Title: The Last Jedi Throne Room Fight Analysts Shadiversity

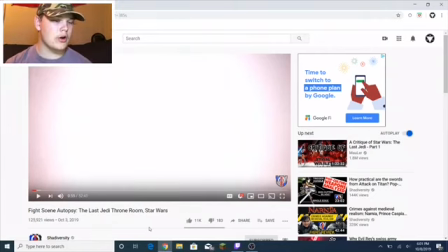0:00 Hey what's going on guys my name is Cody and welcome back to another reaction video where today we are actually going to be looking at fight scene autopsy the last jedi throne room star wars shadowversity now i really do enjoy shadowversity he makes really cool end up analysis about swords and fighting styles
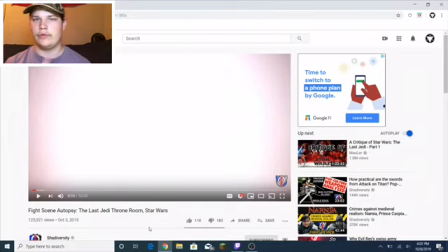0:17 and medieval stuff that i'm really interested into and if you like this kind of medieval nitty gritty really picky type things then make sure to hit that subscribe button, also the like button, also the notification bell, and as well as subscribe to Shadowversity.
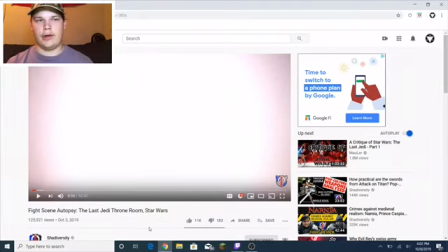0:35 And without that being said, let's begin.
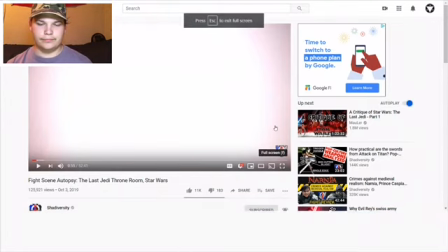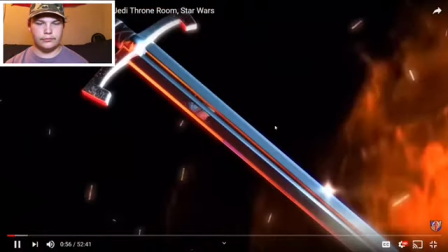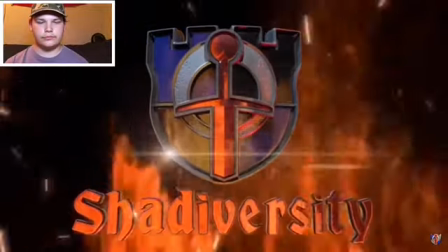0:48 Shadowversity.
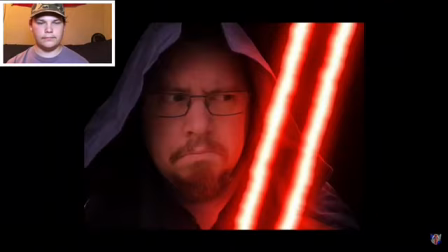0:52 Greetings, I'm Shadow, and welcome to a new series on my channel called Fight Scene Autopsy,
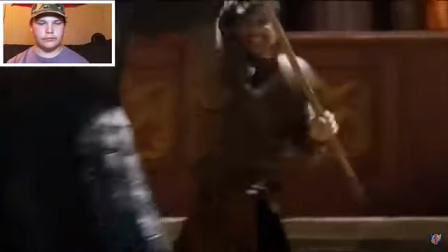0:57 the most pedantic deconstruction of pop culture fight scenes here on YouTube.
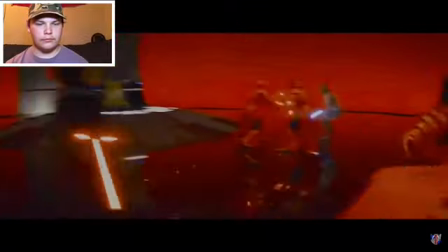1:02 And I really mean that we're going to be looking at this fight scene scene by scene.
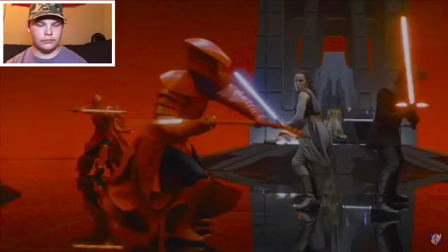1:07 Every single maneuver done by the combatants here, I'm going to be assessing to see how viable,
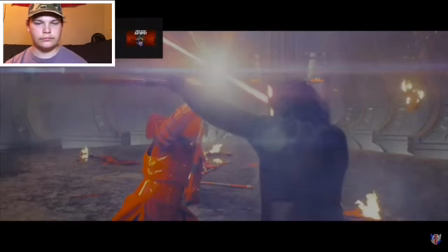1:13 effective it is from the lens of actual historical swordsmanship.
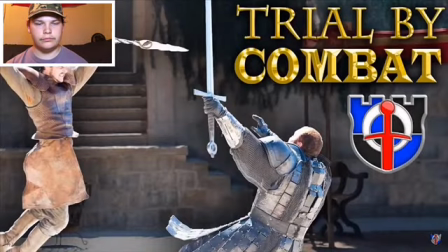1:18 Now, if you are unfamiliar with me or my channel, I'll simply state that I am a medieval weapons and armor enthusiast.
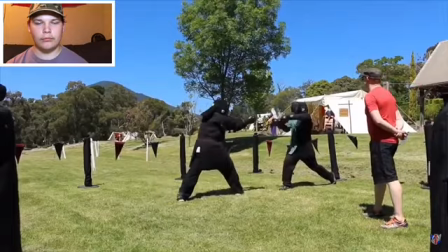1:25 I have actually studied swordsmanship and combat for many years.
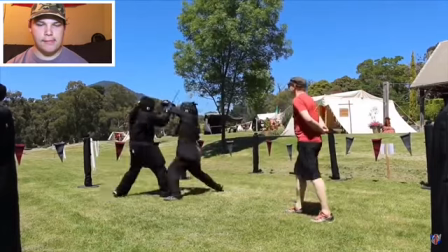1:28 I have several videos on my channel of myself sparring with others and exploring the intricacies of swordsmanship.
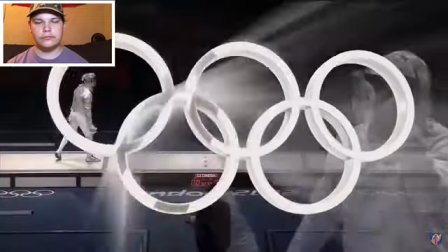1:34 Now, I have seen people like Stuntman reviewing fight scenes, even people who do fencing, but fencing is actually somewhat removed from authentic historical swordsmanship.
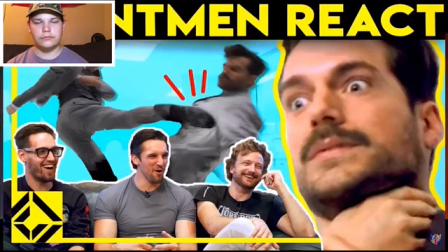1:43 And on top of that, I haven't seen any of those videos go into the level of detail that I'm going to go into.
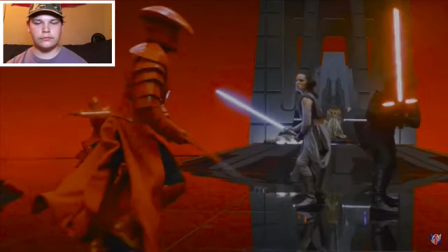1:48 We're going to be breaking down these fight scenes frame by frame, if we have to.
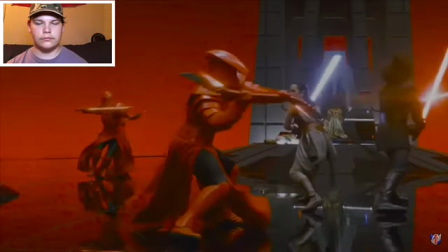1:52 And as you've been able to tell from the title of this video, we are going to be starting with one of the bigger,
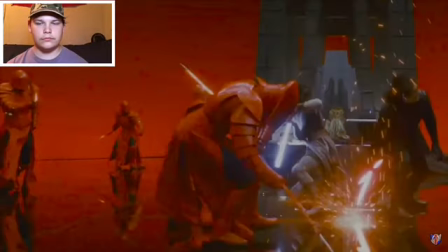1:57 more controversial fight scenes in recent memory the throne room fight scene
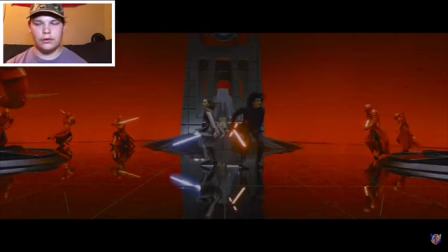2:03 from star wars the last jedi now i have made no secret of my hatred for the last jedi but i will say when i first saw this fight scene in the cinemas i enjoyed it and that is because it is a lot of movement it's hard to pay attention to the very
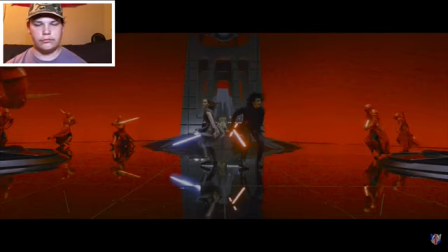2:16 specific techniques that they do something certainly stood out and there is of course some very egregiously massive holes but
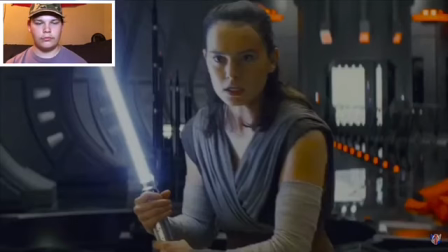2:24 when you're just watching this fight scene not paying attention it is easy to enjoy it's when you pay attention to
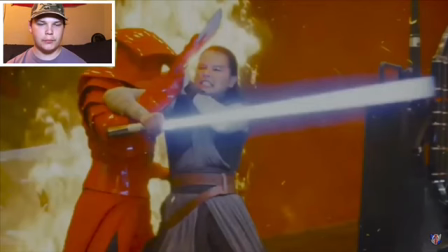2:30 everything that's going on well we see some major problems so let's get right into it
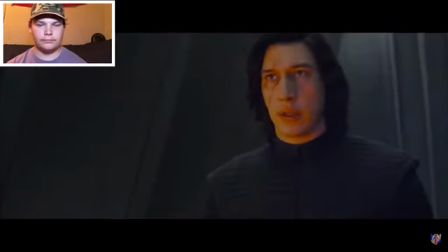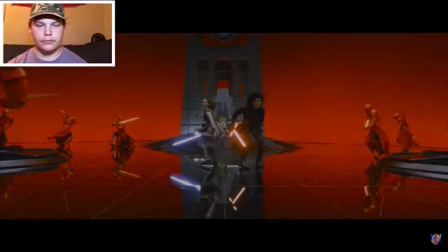2:42 we start off with a big epic slow motion shot of Rey and Kylo Ren facing off against these Imperial Guard by the way I'm not sure if these guys are actually called the Imperial Guard because the First Order is in the Empire and so their First Order Guard,
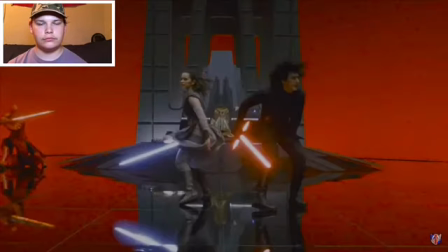3:00 Snoke's Guard, I don't care I'm calling them the Imperial Guard okay? Now the first thing that we notice here is that neither Rey nor Kylo are using any guard positions they're just holding their swords to their side that's not good.
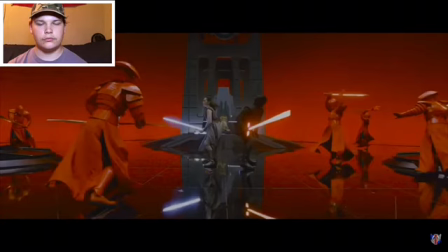3:14 The Imperial Guard are moving in and they don't really have any guard positions either and on top of that what we're seeing here is some very big
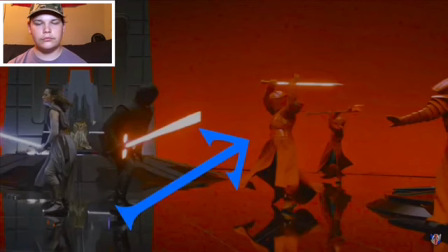3:22 telegraphs and oh my goodness that guy coming in to fight kylo is telegraphing massively as well you see this guy with the double knife spear thing
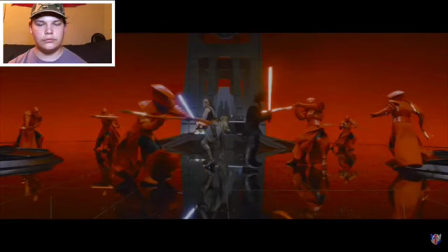3:31 coming to attack ray he is leading in with his shoulder just basically trying to tell ray and i think actually this is a filmmaking thing this is the stuntman trying to tell ridley scott yes i'm coming into attack so you need to be on point to defend now ray just led in with
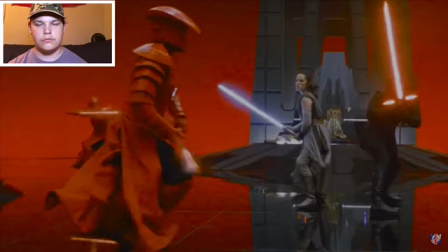3:46 a big wide swing of her own looking at this frame by frame Really telegraphing her own hit as well.
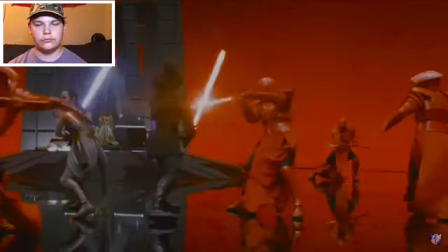3:52 Now the first guy that just attacked Kylo here is knocked off to the side So he's kind of flailing away.